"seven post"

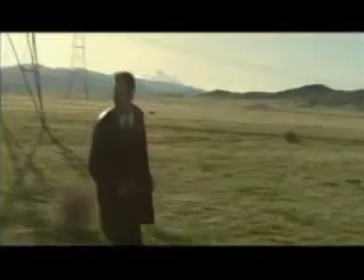253s
Take the same correction here.
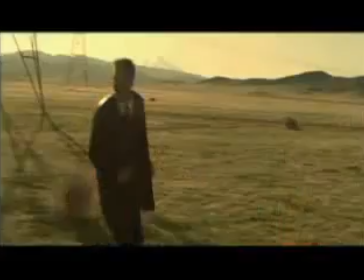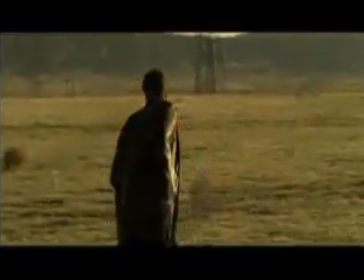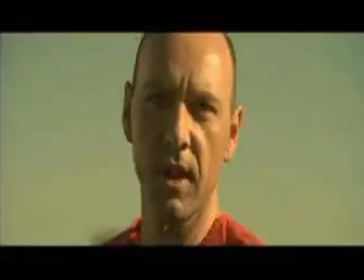266s
So now when we hit Kevin's shot, we're going to have to change him quite a bit. So for his particular shot here, we're going to lose some of this headroom here.
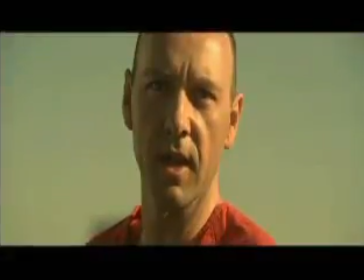278s
I'm going to have to take give him a little bit of density.
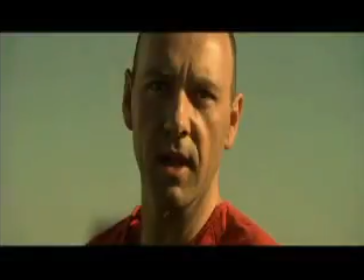287s
Just a little bit more harsh shadows on him, like we have here. And we're going to have to fix that sky. So again, what I'm going to do is just take some color out.
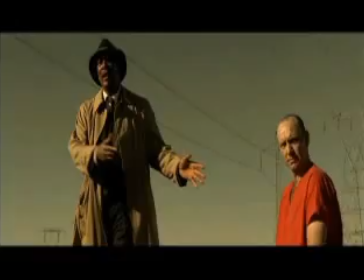304s
So giving it more of a warm feel.
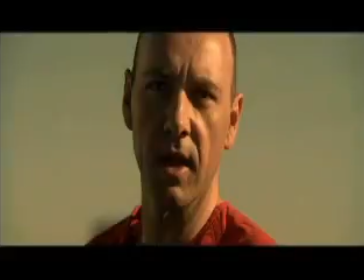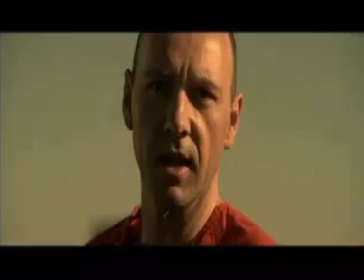318s
So again, the whole trick will be to kind of paint the sky so it gets really close.
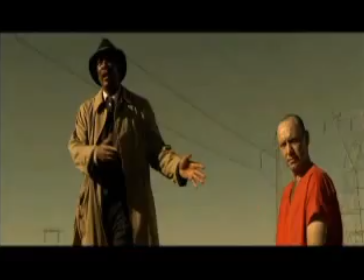325s
And then from there, because that'll be the hardest thing for us to color correct.
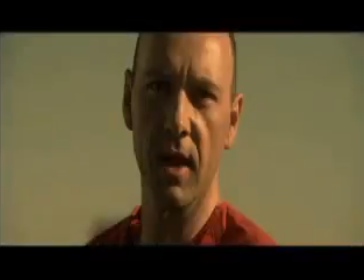330s
And then from there, what we'll do is we'll start affecting the rest of his face and the skin tones.
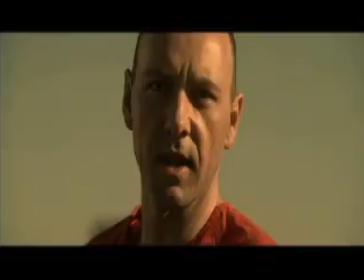So what I'm going to do is just pick out when we see this arrow moving up here. I'm just going to kind of latch on to the skin tone here, and I'm just going to kind of, you can see how it just kind of latches onto that color.
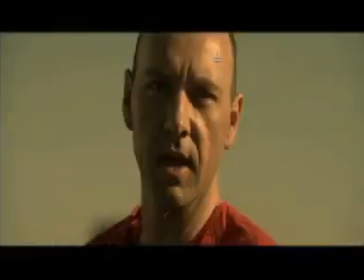369s
And I'm just going to kind of take him away from that pink thing that David doesn't like.
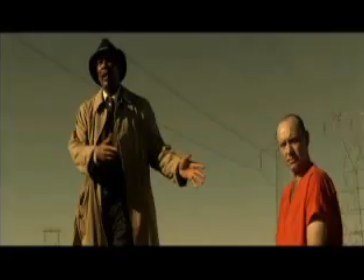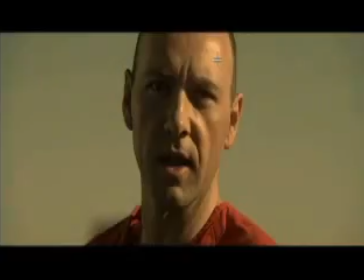I'm going to kind of give him that kind of color there. Maybe just take a little bit more pinkness out of the face.
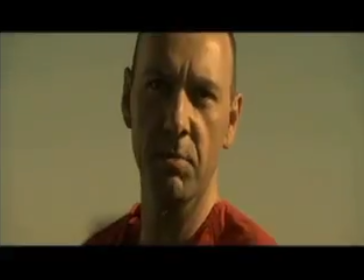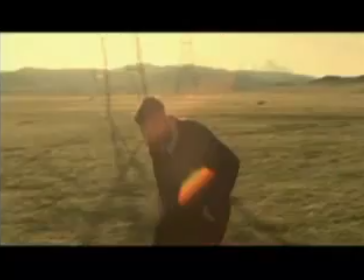405s
So we'll get to those shots there. It'll look like that. Now also the thing that we might want to do with this shot
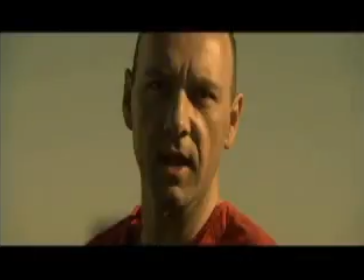413s
is he looks maybe a little dark in the shadow areas.
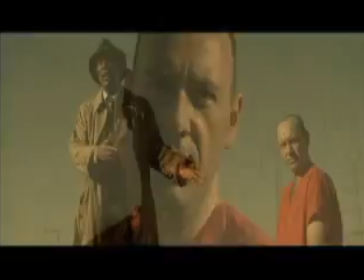417s
So again, everything kind of looks the same, but it looks a little dark in the shadow areas.
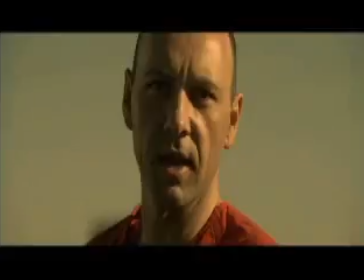422s
So what we'll basically do is now we'll go ahead and put a window up here, just right on his face. Kind of do something like this.
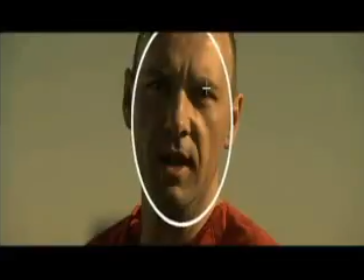And I'm just going to brighten up his face, just like this. You can see it kind of moving. Just take a little bit of that harsh shadow, just a little bit up.
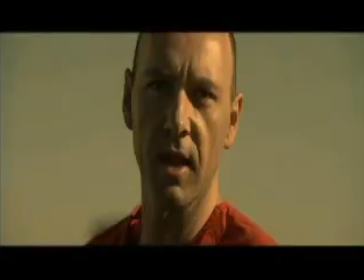461s
We'll soften it up just a little too. So you can see the difference here, just like this. So we're just doing a small little bit amount of detail here, just to make things match a little better with all the faces.
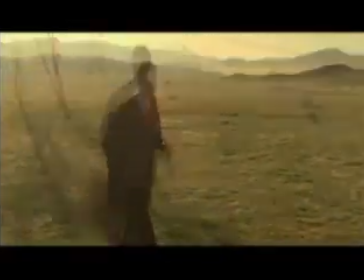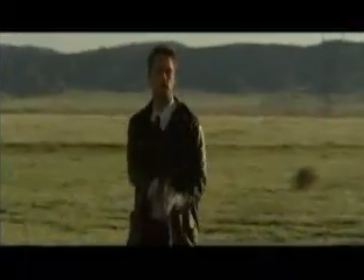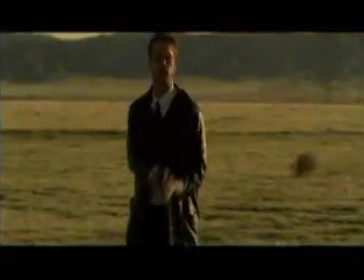So here we're going to take, we're taking that last correction of Brad.
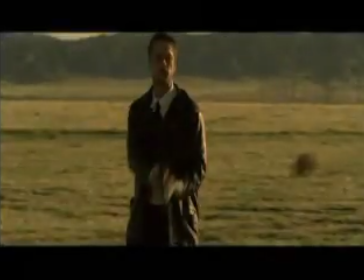498s
It just looks a little dark in the shadow, so we're going to go ahead and bring that down, bring that up, give him just a little more headroom.
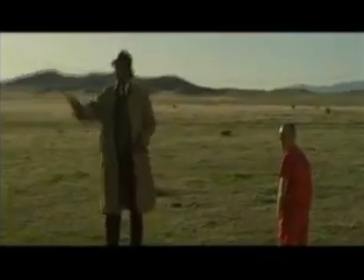507s
When they have these handheld camera moves, sometimes it gets a little hairy for them, and the headroom gets a little tight.
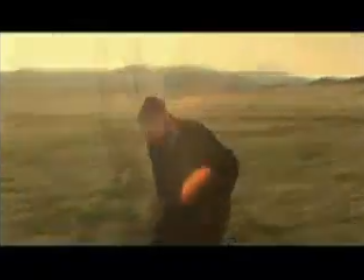514s
Sometimes it gets a little too much. So we'll go ahead and reframe that here in Telecine.
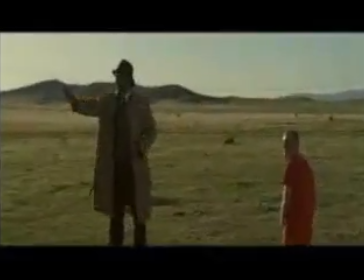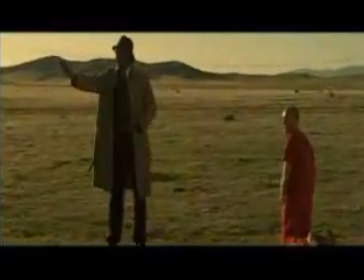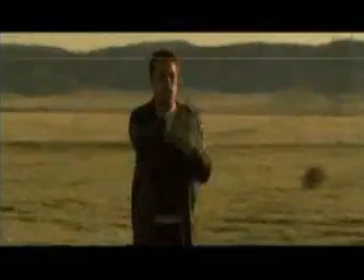534s
Now that we've color corrected Kevin's face shot here,
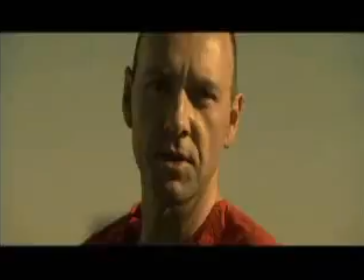538s
we've done a lot of work on it with a window and with secondary correction, altering the color of his face.
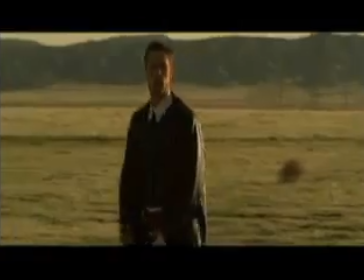546s
I can now use that correction and sizing on the same shot when it comes up later in the film, which is like right here.
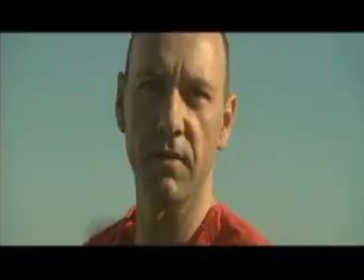553s
So we can just pop that correction right in. I don't have to start from scratch. You can see the difference here with the way it looked like on the negative and what we're doing to the film now, to kind of give it this feel of this pretty dark, late afternoon
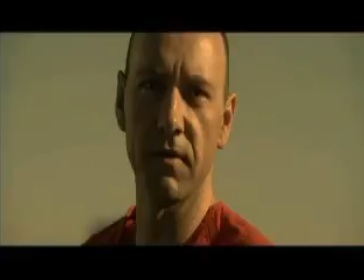569s
kind of feel that David wanted for this particular scene.
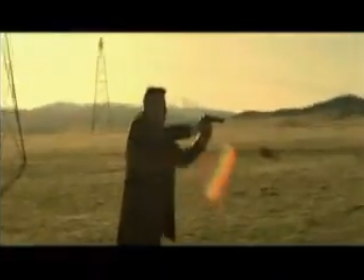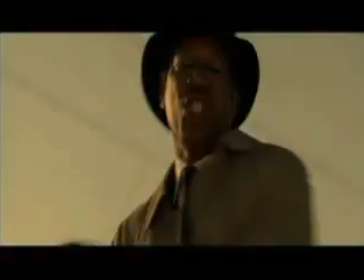578s
And again, when I see Morgan's shot, because it kind of looked like Kevin's, I'll pull up that same correction
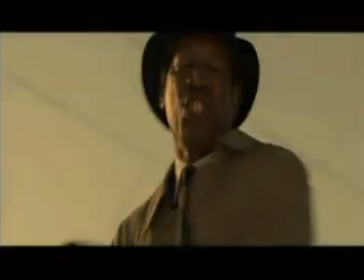584s
and I'll just kind of tweak it to make it look good from here.
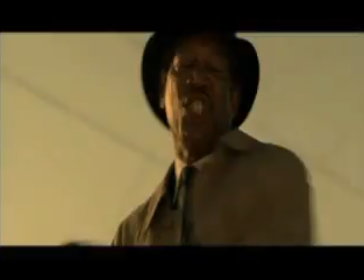589s
But I can use that as a starting basis particular shots. When I see shots that kind of look the same as other shots, I can kind of pull those same corrections up and get a good start,
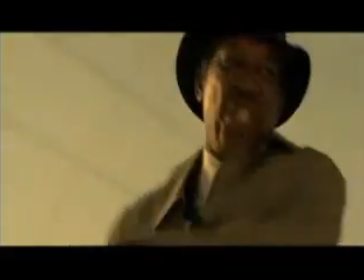601s
a head start on those shots to save some time.